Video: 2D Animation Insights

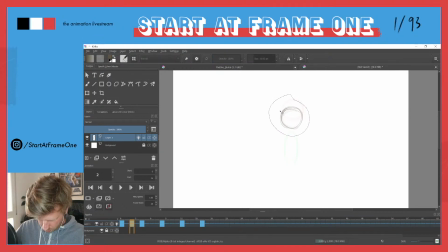10:42 And maybe
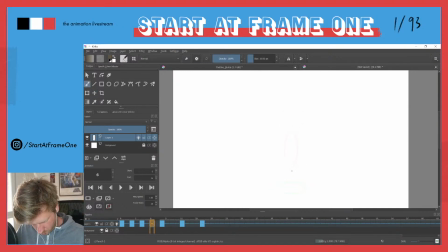10:57 let's see. I'm not sure. Maybe I even don't want this in between that I'm drawing right now. But if I put it in there, I really want this to be already close to the. Now let's see.
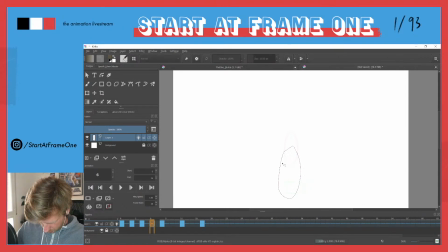So here, this in between, I want the ball already hit the floor.
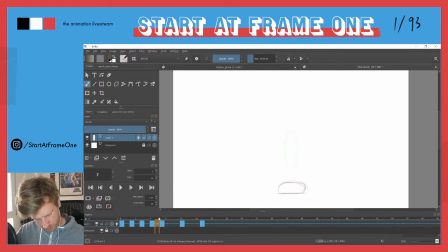11:32 So this one is basically just an additional to slow down the impact. So let's see how this. And the idea is to keep this in between.
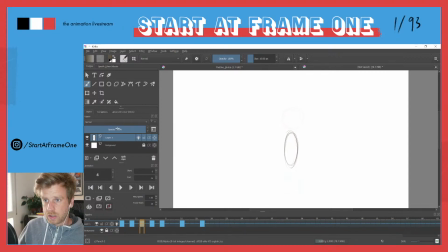11:49 I don't know if you can see the onion skin here. I bring it very high so you can see them.
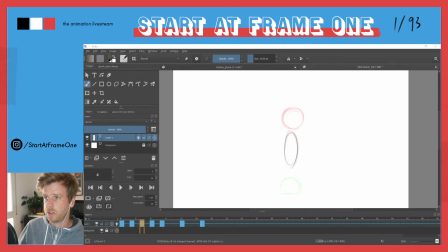12:09 Okay, you do your own brushes. That's interesting. Do you lose kind of do you play around with the settings, or do you actually scan like I don't know,
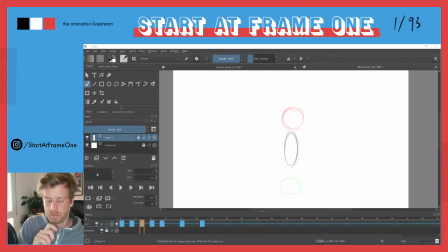12:28 textures on material, like real brushes or real pens on paper and scan them? I saw people doing that, which seems interesting. But all right, yeah, you all right, cool.
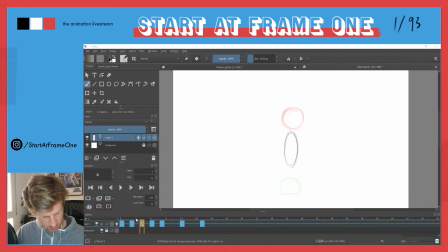12:51 Sweet. So you're totally into your tablet, I see. Okay, so the idea here is to really get, if you have a look at all
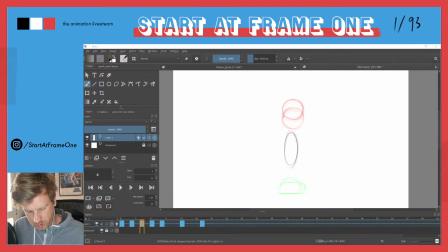13:11 those 5 frames, you can see what the spacing, how I put the spacing in order to slow down the movements. So here you see those 2 frames are fairly close together,
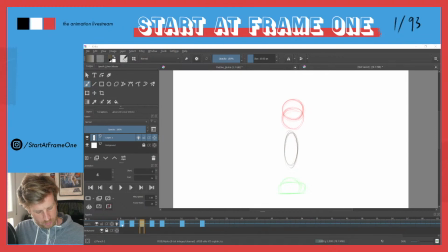13:29 which means within the same amount of time, as you see here, every drawing is now 2 frames long. The ball only falls a very little amount, as you can see here.
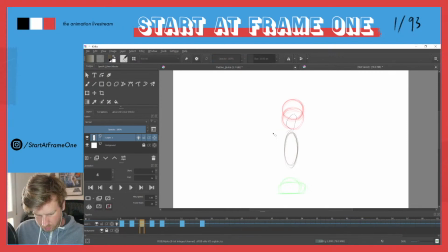13:45 Only falls a little amount, or only passes a little distance, and then from this ball to that ball, there's quite a lot of spacing, and that's gonna give the sensation of speed.
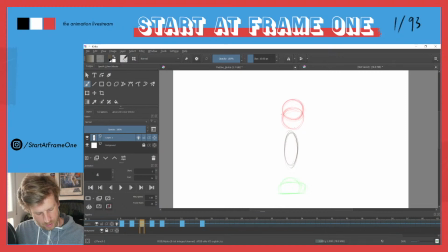14:05 So it's gonna look very fast. And I just want him to speed up. When he's on the highest point, he starts to fall down and then really gets faster. We hit the floor.
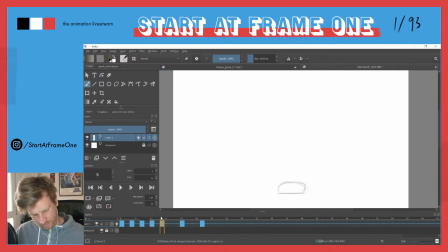14:23 We only have a slight variation here compared to
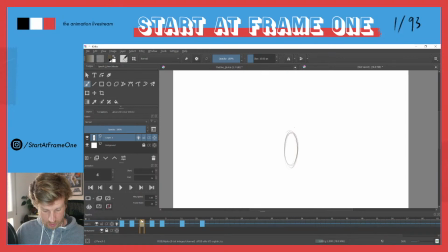14:38 this variation here, and here we only squash it a little bit more. And maybe I want to squash it actually a little bit further.